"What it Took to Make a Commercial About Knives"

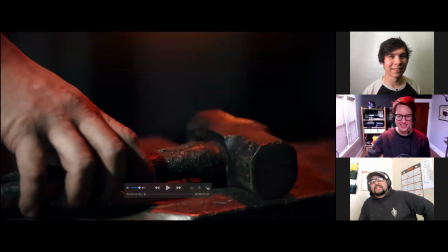411s
yeah the uh so this is um the forge
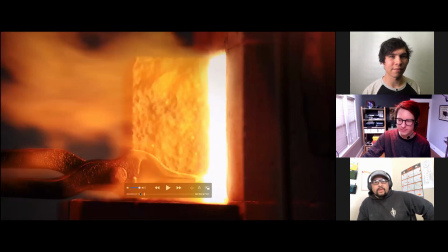416s
and what you're seeing me is is just tongs they're about they're about 20 inches long just to keep my hands out of the fire so they're pretty essential um part of uh you know bladesmithing blacksmithing um and that forge just for a little bit
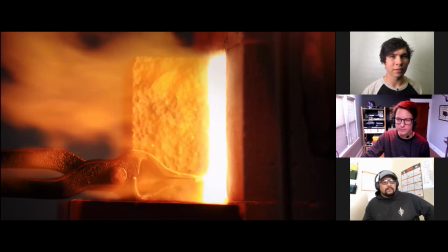433s
of information that forge gets up to about 3 000 degrees so past the melting point of steel cool and um if i leave that steel in there for too long it will turn into a puddle and you open that door and out comes all the iron as soon as the oxygen hits it
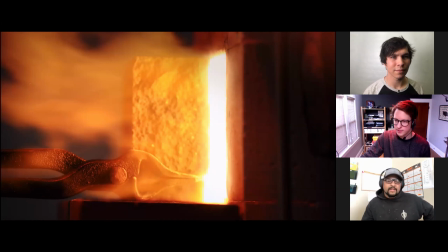449s
so it's quite a fireworks display but um yeah what you're what you're looking at there is about 3 000 degrees
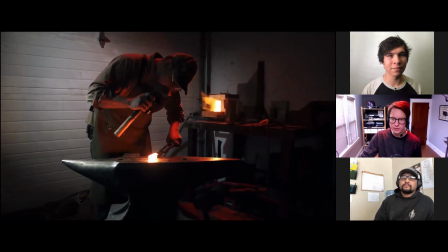458s
crazy and this shall stick on this one for a second because this sort of shows the master shot for where all the lights are and that kind of thing. I was a cinematographer on about half of the shoot and this was one of the days that I was on it with Jesse and I basically did what I have right here.
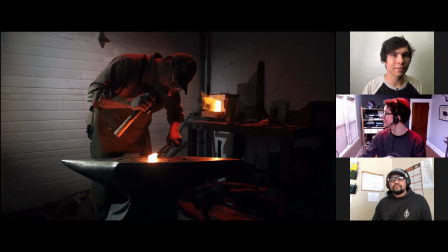478s
It's like exactly what we did. I bounced my Aperture 120D off of the wall and turned it way down. That's where you're getting that little spotlight behind him. The light is up To his right, our left.
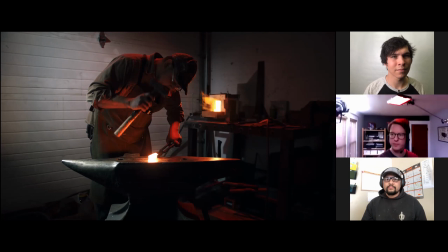494s
And then this light that's above me is right above him. And it's just an aperture Amerim panel with the gel on it. Just trying to enhance that Mordor-like look of the forge.
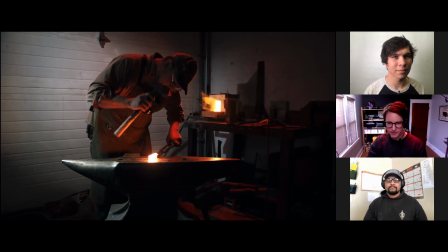510s
And then there's a little bit of work being done off camera with, I think we ended up using a flashlight for this part, where when he strikes the metal, Jesse would spark a little flashlight in his face.
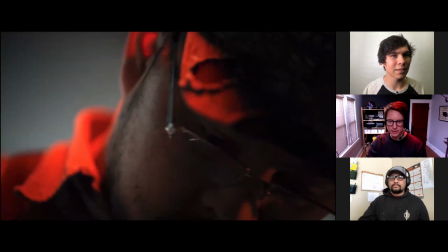523s
I don't know if it hits him in this shot or the neck. It's this one. There you go. So that's just like a flashlight hitting him.
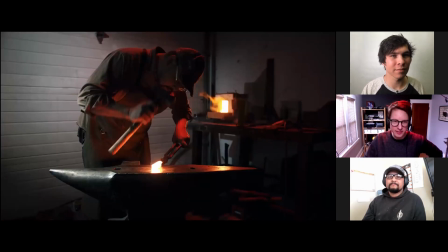530s
It took a little bit extra time in this room to try and make this look great. But even in the grade, I just enhanced it a little bit. I made the whiter light a little more like turquoise blue, increased the saturation a bit. And you can't tell by just looking at a frame, But this area right here in the forge,
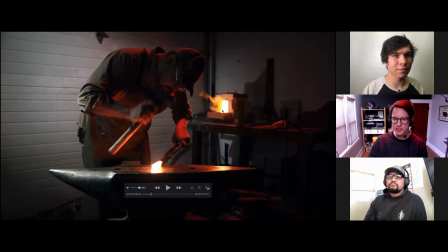550s
I did like a little bit of a bloomy effect to make it look like it was glowing hot and sort of providing this, the light that we see in this room. And I had, I remember I just, this came out right when the last, not the last Jedi, the last Star Wars movie. The Rise of Skywalker. Rise of Skywalker.
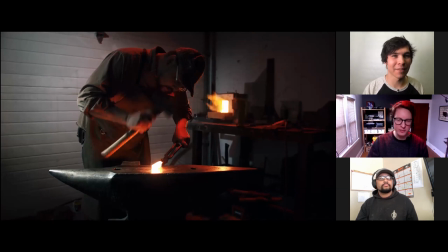571s
Yeah. when that movie came out I'd just seen it and so I was really mimicking some of the look that sort of J.J.